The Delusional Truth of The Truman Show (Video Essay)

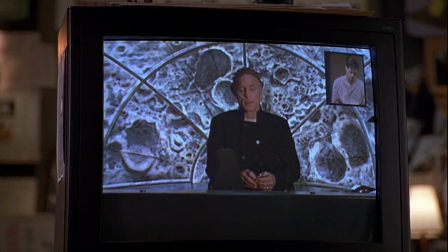4:09 Truman is still on screen during the interview, but he is tiny and in the corner. He still exists, but we are reminded of who really calls the shots.
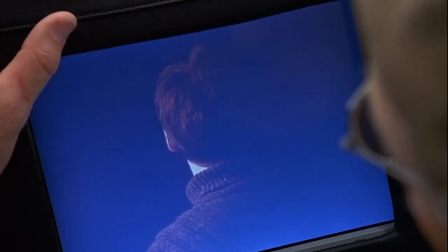4:18 The final confrontation between Kristoff and Truman is expertly framed. Kristoff gazes downward at Truman, while Truman looks up at him,
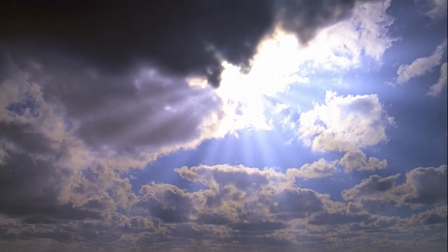4:27 appearing small and powerless in contrast to Kristoff, whose face takes up the entire screen.
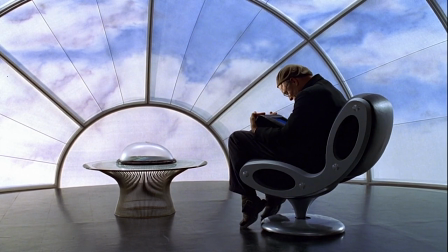4:33 As Robert Gall writes in his 2019 journal, Kristoff can claim from his vantage point on high to know Truman better than Truman knows himself.
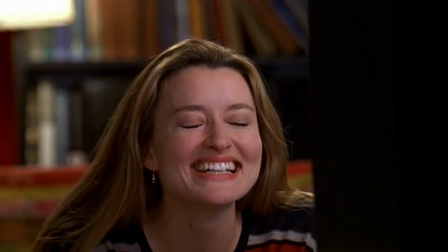4:43 It is fitting that the last time we see Truman, the camera is surrounded by a vignette as he gives his final bow.
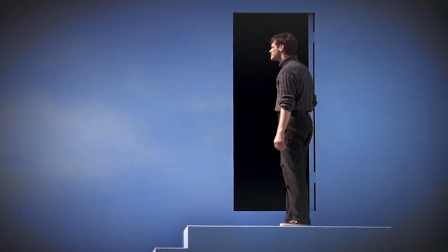4:49 This is the last taste the audience gets of him before he disappears into the sky, concluding his unwitting performance.
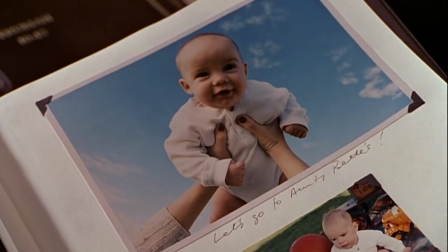4:57 Andrew Nichols' screenplay shows how Truman has inadvertently made himself into a character in his own fabricated story.
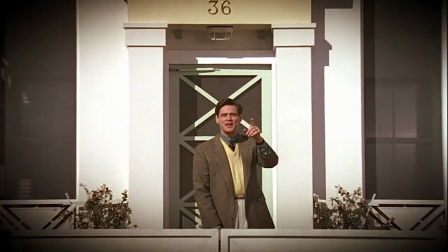5:03 He speaks in catchphrases.
Oh, and in case I don't see you, good afternoon, good evening, and good night.
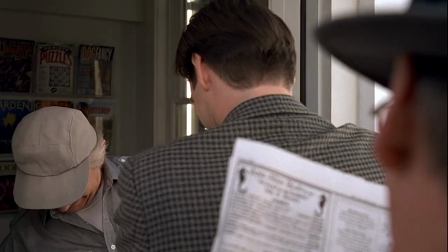5:09 That be all for you, Truman? That's the whole kit and caboodle. Anything else, Truman? That's the whole ball of wax.
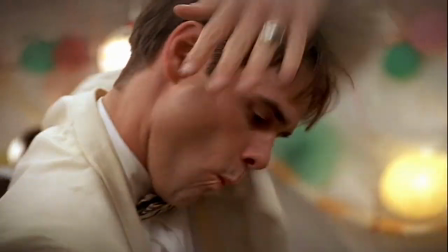5:15 He behaves in a cartoonish manner with exaggerated gestures and an overzealous grin.
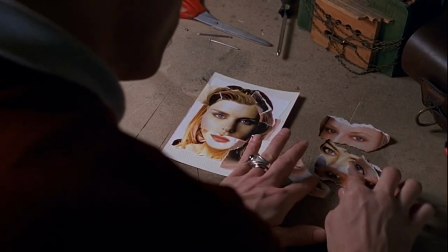5:20 As he begins to spiral into disbelief, his cat phrases become nonsensical.
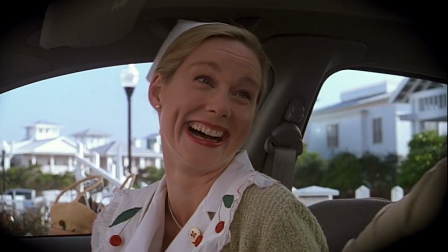5:25 Early bird gathers no moss. Rolling stone catches the worm, right?
The plot of the Truman Show is in a sense biblical,
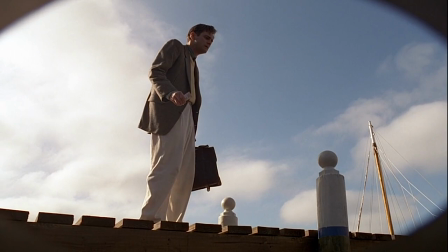5:33 from Christoph pulling the strings like a puppet master to Truman's fear of water, the motif reappearing throughout the film.
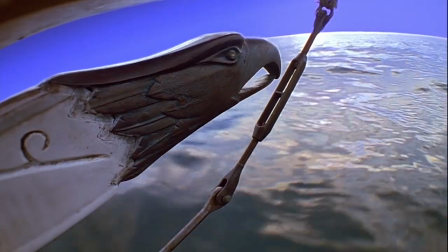5:40 Water is Truman's barrier, but it's also his way of escape. It surrounds the entire town in a semicircle, trapping him.
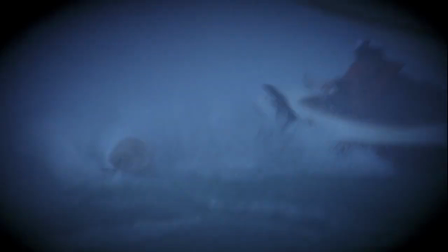5:48 Water, quote-unquote, killed his father, but the beach is where he goes when he wants to be alone.
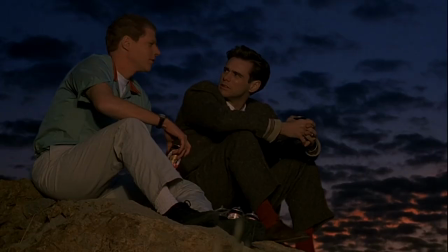5:53 He takes Sylvia here on their first date. Marlon, his best friend, is even named after a fish.
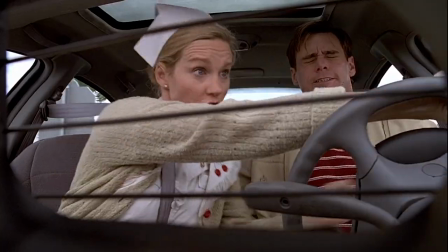5:59 Truman cannot travel over water, his only exit from Seahaven by car. It is when he conquers his fear of water that he is finally able to escape.
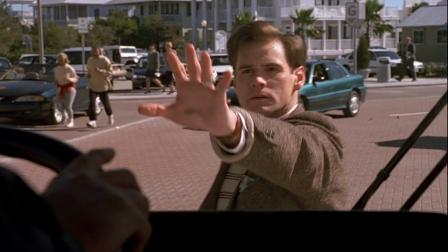6:09 Kristoff is the god of Truman's story. For a moment, Truman begins to feel like a god himself, as he stops traffic on the street,
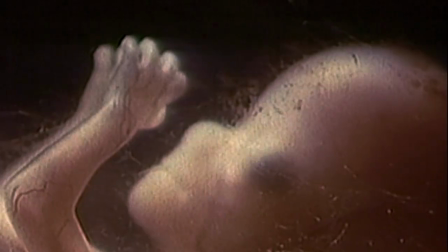6:17 notices pedestrians on a loop throughout his neighborhood, and begins to realize that the world he lives in is created for him.
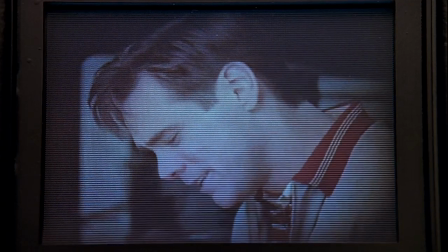6:24 For Truman, this is something that is negative, yet for Kristoff, it is the thing that gives him power.
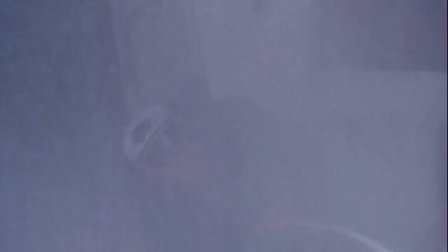6:31 Without Truman, Kristoff is not a god at all, which is why he tries so desperately to keep him in Seahaven that he almost kills him as a result.
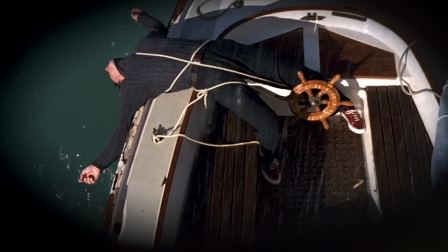6:39 This dynamic clearly establishes them as protagonist and antagonist.
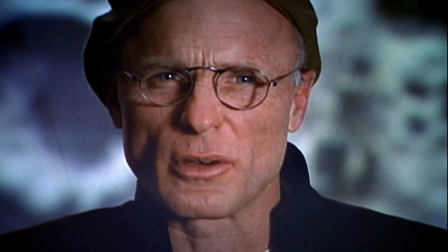6:44 In a film titled The Truman Show, we might expect Truman to have the first line, but instead it is given to Kristoff.
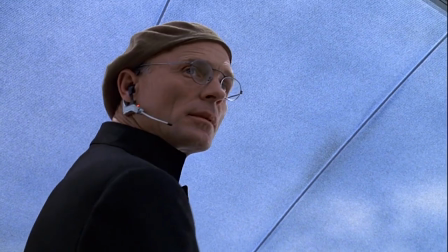6:52 This begs the question, who is the main character? Who is the show about, if not the titular character?
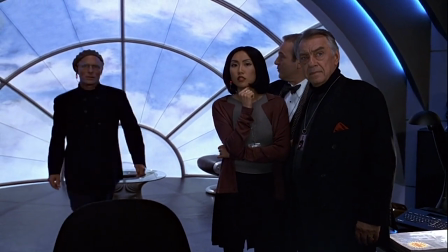6:59 Is Truman really who he thinks he is, or is he merely who Christoph created him to be.
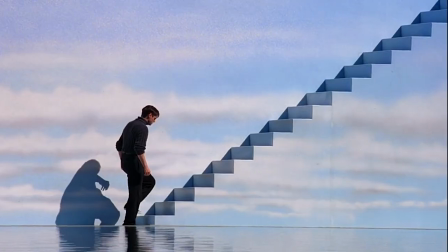7:04 This is only exemplified by the ambiguous ending, where Truman ascends the stairs, disappearing into nothingness.
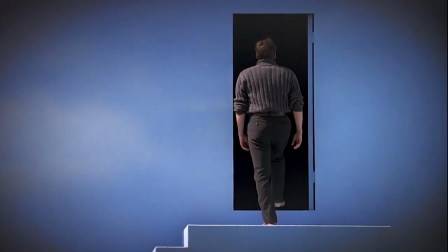7:11 This is not his story, and it never was. Truman's escape is the true beginning to his story, one that the audience does not get to witness anymore.
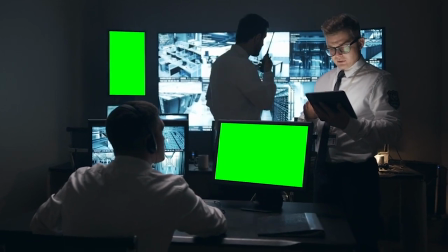7:21 In a world where we can never be sure if we are being watched or listened to,
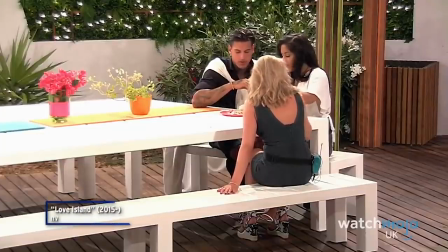7:25 where some reality television shows are accessible in a 24-hour live stream, where advertisements are hidden in the most inconspicuous of places.
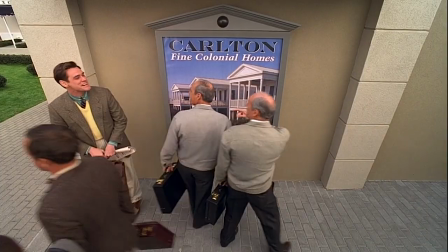7:35 This film exists as a cautionary tale of sorts.
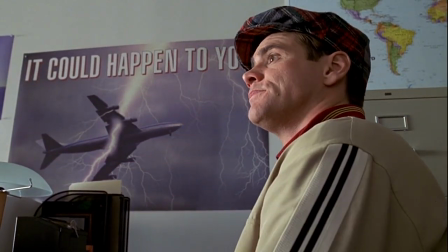7:38 The real reason why The Truman Show is so impactful to modern audiences is that it does not hide behind the veil of a sci-fi futuristic world.
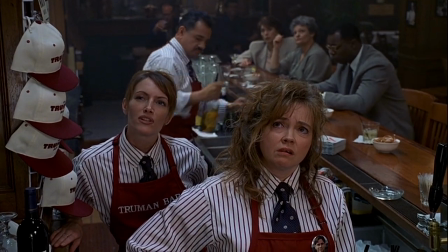7:47 It is grounded in reality. We very well may be one of the spectators sitting in a bar watching Truman's life unfold.
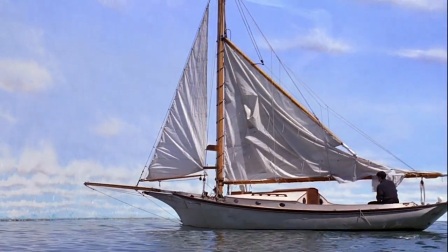7:55 Or Or perhaps we are Truman ourselves, waiting to reach the door that will free us from the reality in which we are presented.